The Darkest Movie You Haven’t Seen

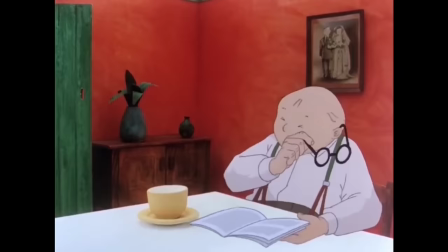1005s
The whole time they're planning out what they'll do if a bomb does come, it sounds like they're planning a picnic,
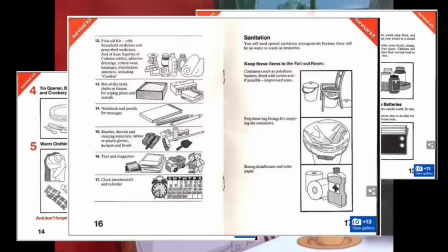1012s
sipping down tea whilst reading off a massive list of items they need.
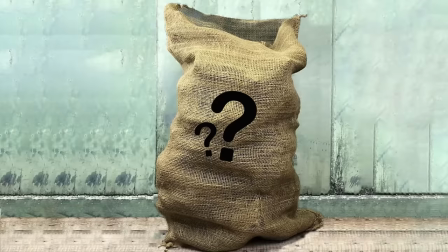1016s
But despite it not being on the list, the husband remembers something about paper bags.
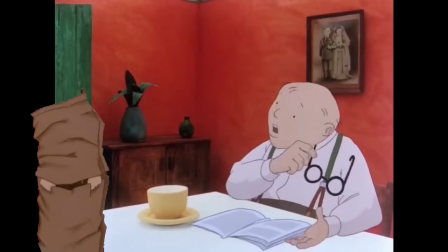1022s
He believes they need them, but he can't remember what for.
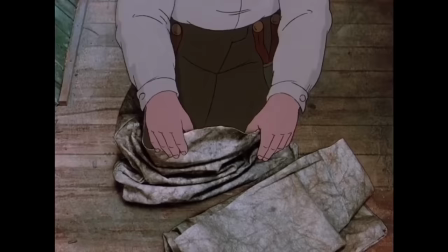1029s
His best guess is to deflect the heat, an extra layer of protection against the blast, but more on this later on.
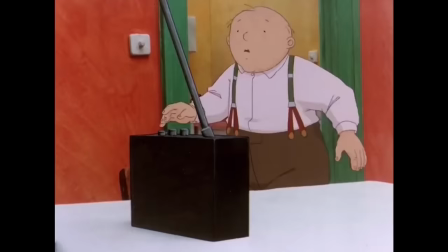1037s
Because, finally, it happens.
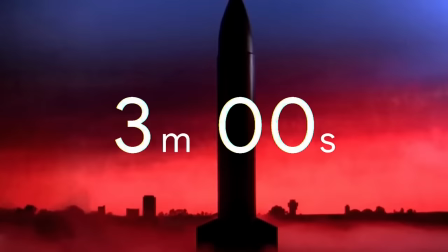1040s
The radio announces that an enemy missile strike has been launched on the country and they have just 3 minutes until impact.
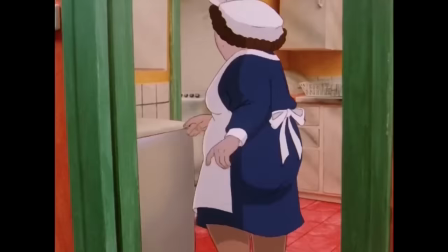1047s
And the husband really took me off guard here. Keep in mind, up until this point he's been so passive and calm, and I gotta be honest, I let out a cheeky chuckle.
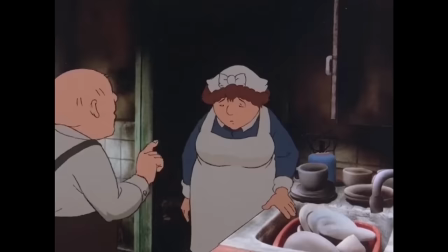1060s
But this outburst is really the moment it turns from this ideal fairytale countryside couple to the more serious tone throughout the rest of the film.
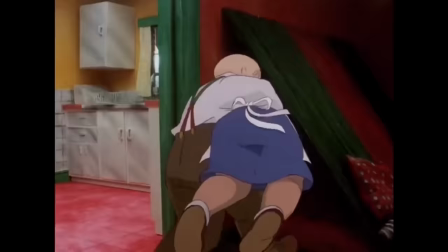1068s
And the last words before impact are, The cake will be burned!
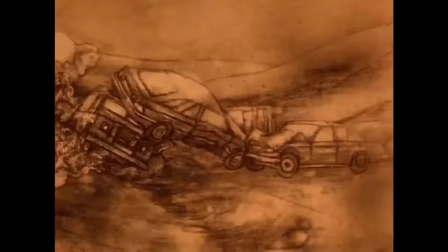1074s
It's so ironic because, well, everything's about to burn.
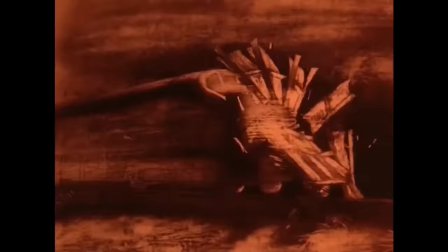1078s
People, trees, livestock, half the country is about to be set ablaze, and still, the cake is all that matters.
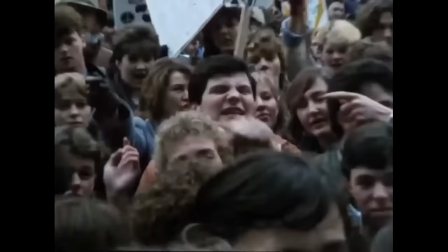1085s
It shows how personal this story is. Most nuclear disaster movies focus on the chaos, the survival, the panic,
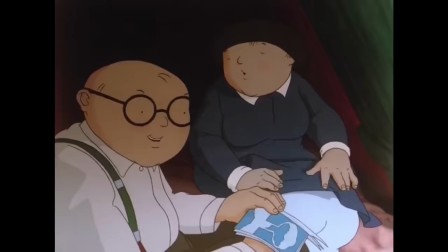1093s
the incomprehensible scale of destruction. but when the wind blows is small scale.
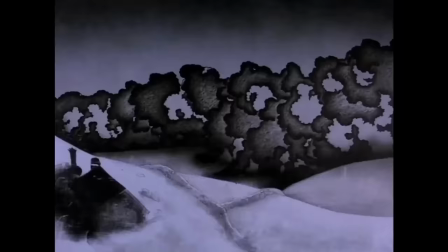1099s
And so, the metaphor of the keg is so much more fitting.
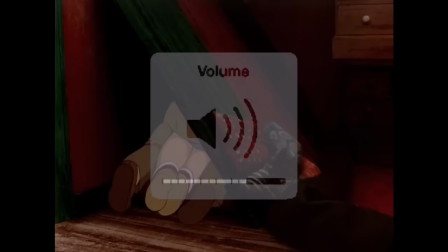1104s
As the radio gives off more advice that ultimately won't make much difference,
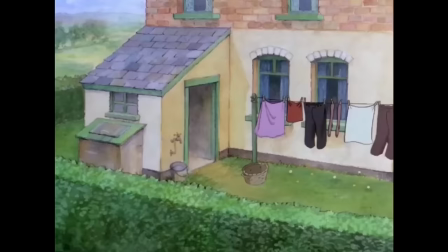1109s
the couple falls silent, and we get some calm still shots of the peaceful home and countryside.
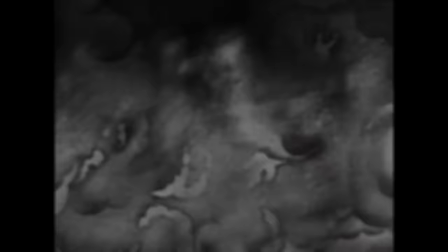1115s
One last little glimpse of what's about to be lost, and this is probably my favourite sequence in the film.
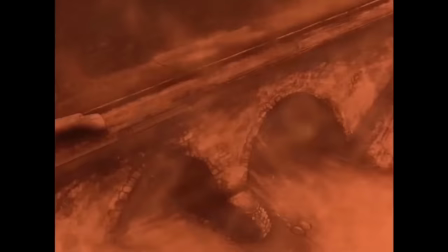1122s
The way they show the impact of the nuke is so well done.
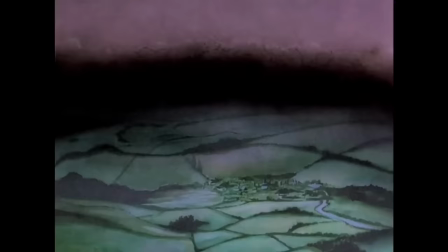1126s
A quick white flash before an overwhelming cloud of pure black approaches on the horizon.
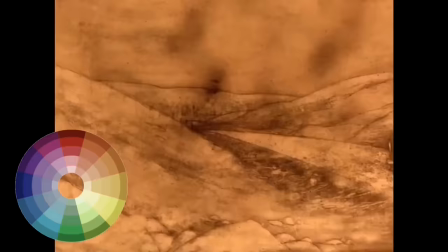1133s
And with each second that passes, the colour is drained from the landscape.
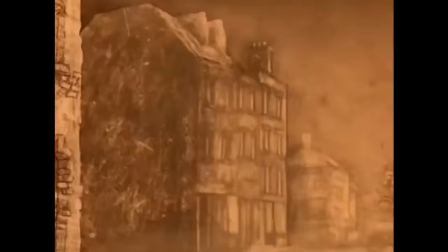1137s
From green, to black and white, to sepia, until the screen looks muddy and stained.
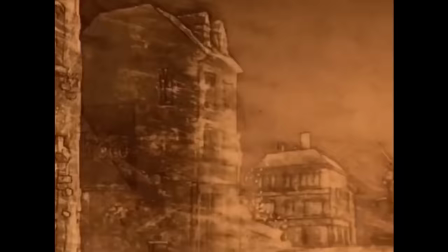1143s
The animation is sketched in a hurry with little consistency. It's chaotic and full of energy.
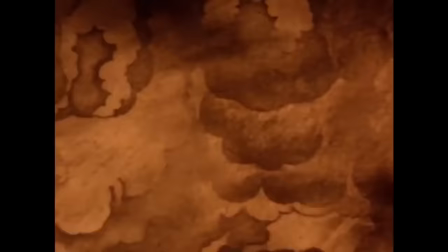1149s
You can almost feel the heat in the air of this sequence. And the sound design is incredible.
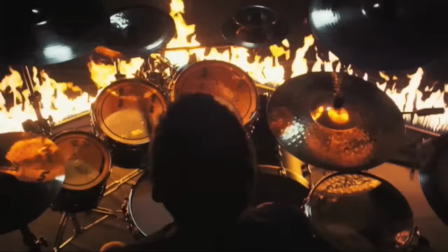1159s
It sounds like an aircraft flying overhead looped over and over whilst drums bang rapidly.
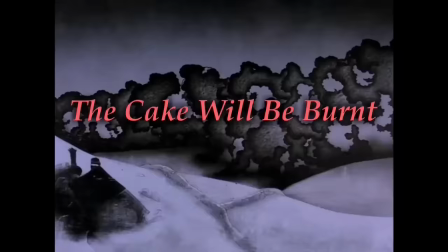1170s
It's all so overwhelming. And that line, the cake will be burned, plays again, but now it's distorted.
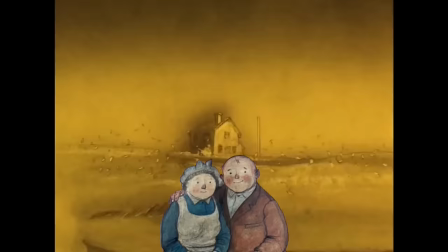1180s
Even the audio is falling apart. And then, the shockwave reaches our cute little couple.
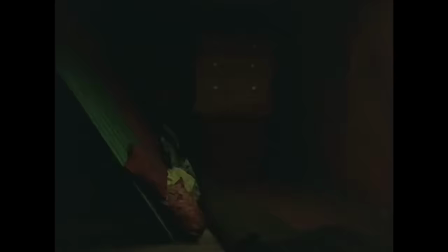1186s
And this is where the house being a real model didn't just look interesting, but helped to elevate the story.
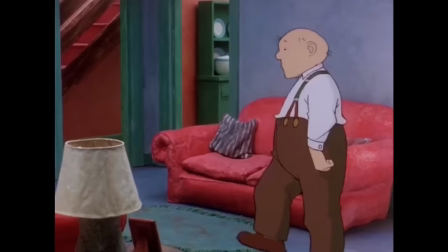1192s
It feels like you can reach out and grab everything in their home, like you can step foot in it.
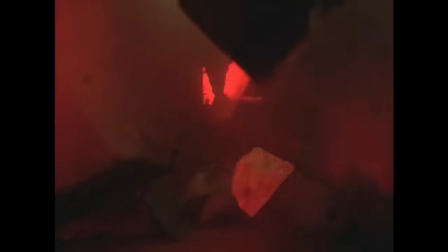1198s
So, the devastation of the shockwave has so much more impact because you can see every single detail in the destruction.
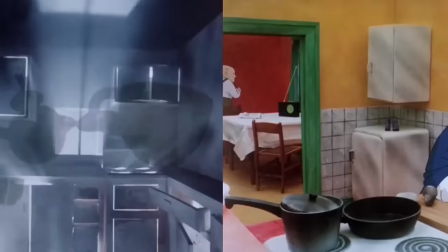1206s
Because of the heat, all the colour is now gone. It's so far from how it looked in the beginning.
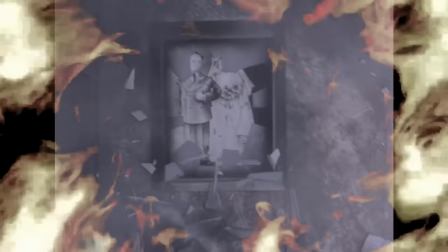1212s
They've had all these years together, even surviving through the war as children,
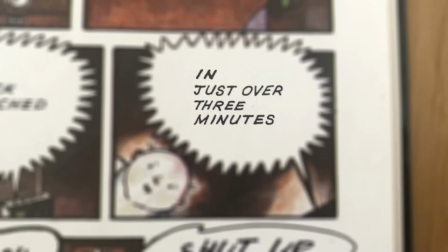1217s
going on to have a happy life, only for it all to be taken away in just 3 minutes.
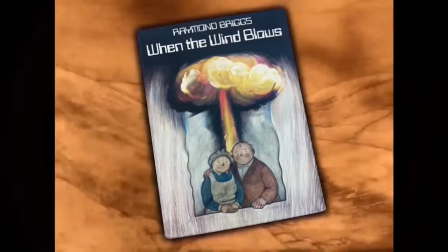1225s
Now, the blast in the book plays out a bit differently. For one, he doesn't call his wife a bitch.
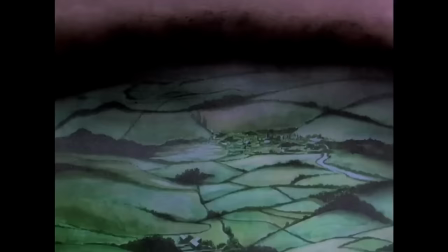1231s
He calls her a fool. And the last haunting line of the cake will be burnt is the same but
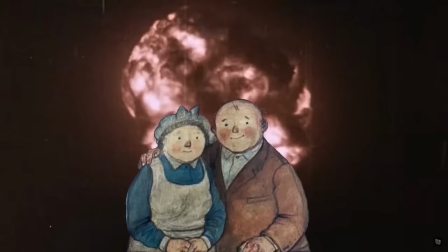1238s
instead of focusing on the destruction of the town and countryside around them,
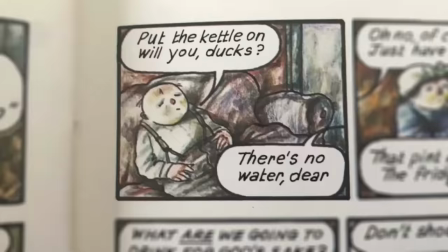1243s
you only see it from their perspective. And even though I enjoy how the film approached this, I think keeping the reader in the dark is the better choice.